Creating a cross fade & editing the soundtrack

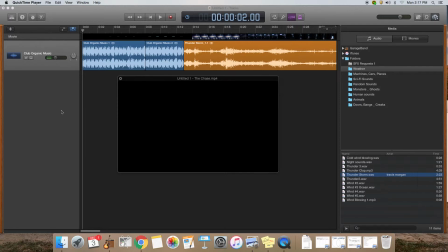[0:00]
In this short video, I'm going to show you how to use the automation tool in GarageBand to create smooth transitions between sounds and how to use a technique called crossfading. So this example is from the Chase video, which I know a lot of students choose.
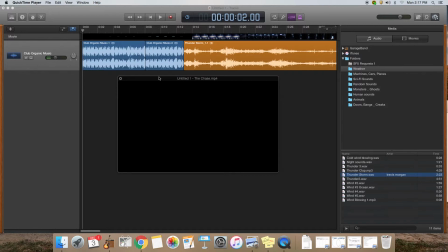[0:17]
And this is an example of how I see a lot of sounds put together. So watch and listen.
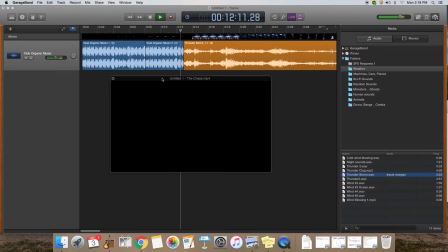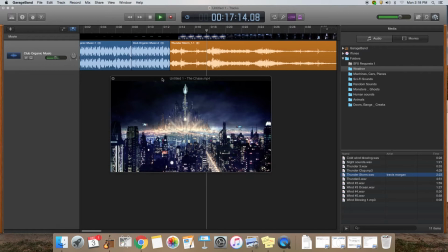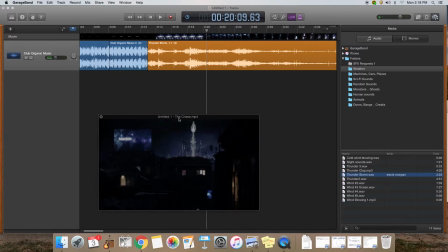[0:44]
Okay, so in this example, I like the music that kind of sets the mood for the video. And when the screen transitions and it goes to the sound of the storm, uh,
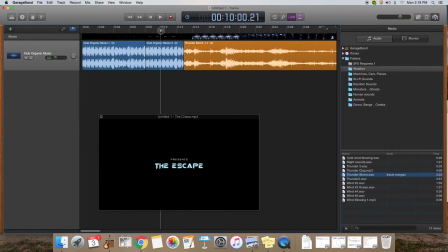[1:00]
that all happens at the right time, but it's a very abrupt change when you go from the music to the thunderstorm.
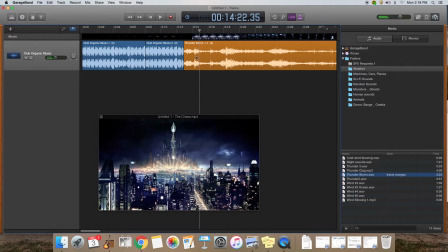[1:12]
Okay, so we're going to do a couple things to make this look and sound a little more sophisticated.
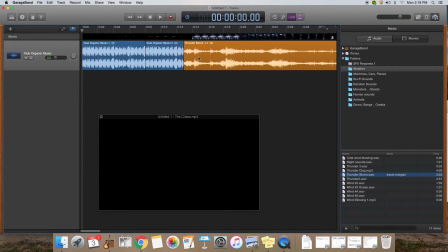[1:18]
So if I go back to the beginning, the video, when you start play, you don't see anything at first, but you hear the music right away.
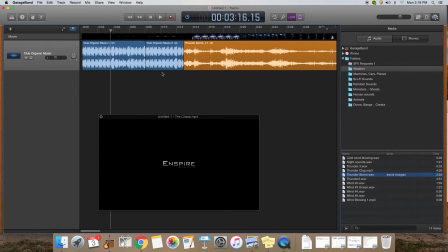[1:31]
So first of all, instead of the music just starting and the image coming in later, I'm going to have create a fade in. So the image begins to fade in.
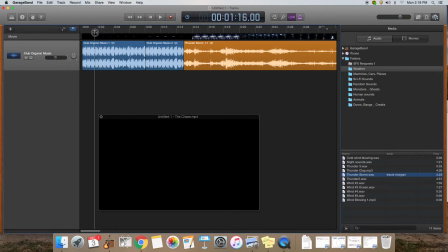[1:46]
If I move my playhead right about here, so I'm going to come to this button.
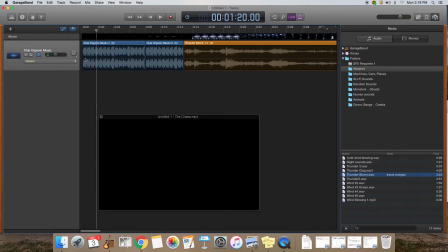[1:52]
This is the automation button. So I'm going to click that to show the automation. And then when I click, this line represents the volume. So this is where the image first appears, so my playhead is. So I'm going to click there to add a handle, and then I'm going to click the handle here at the beginning and just pull it down.
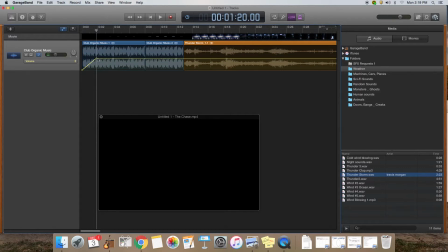[2:11]
And what that's going to do is create a fade in where the volume is going to peak where the image appears. So this is what it sounds like now.
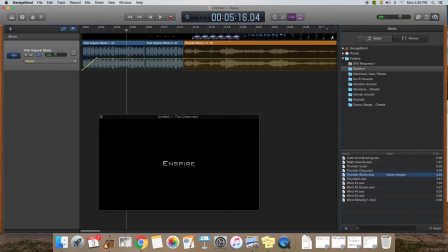[2:25]
So now that the music kind of fades in as the image appears, so it's not so abrupt at the beginning. Now let me move my attention over here to this transition. So we get this really abrupt transition in sound into the thunderstorm.
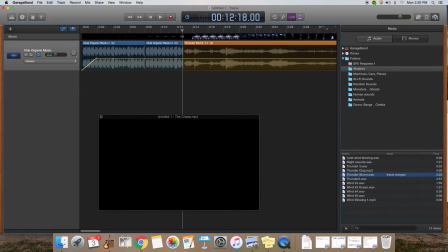[2:41]
So here I'm going to use a technique called crossfading. So in order to crossfade, I need to overlap the two sounds.
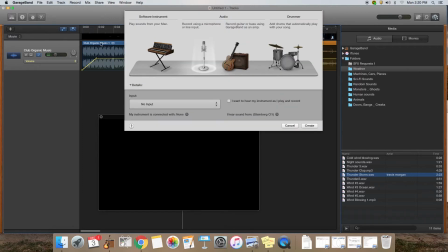[2:49]
So I'm going to create a new track, an audio track,
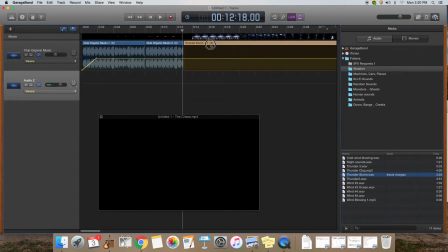[2:54]
and I'm going to move my thunderstorm down here to this track. Now, the next thing I'm going to do is I'm going to overlap these sounds. So I'm actually going to move the thunderstorm sound over here so it starts before the image.
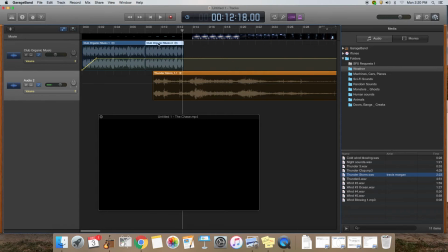[3:10]
Now, instead of cutting this loop up here, I'm going to make a full length copy. So I'm going to option, click and drag to create this. And let me go ahead and make another option, click and drag.
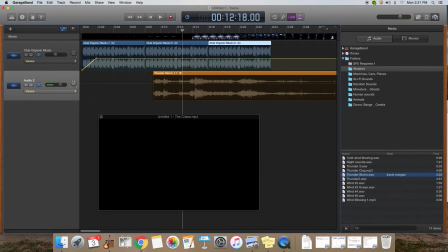[3:30]
I want to keep this going. So I still have my playhead set at the point where the scene transitions into the city. So this is going to be the center of my crossfade. So the idea about a crossfade is that as one sound fades out, another sound fades in.
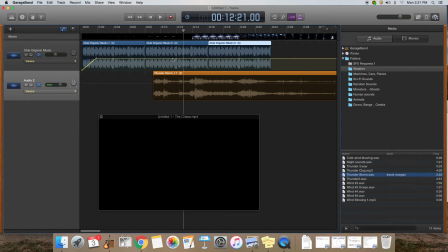[3:48]
So I'm going to come up here and click in front of that transition point and create a handle. And then I'm going to come over here and create a handle at the same point.
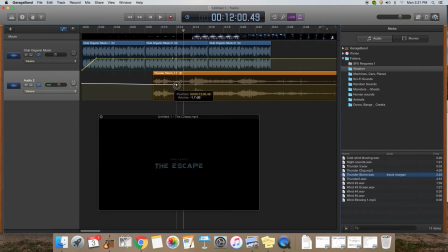[4:01]
Now, you might notice when you click on your handle, you get a vertical line. So you can use that to actually line up your fade points.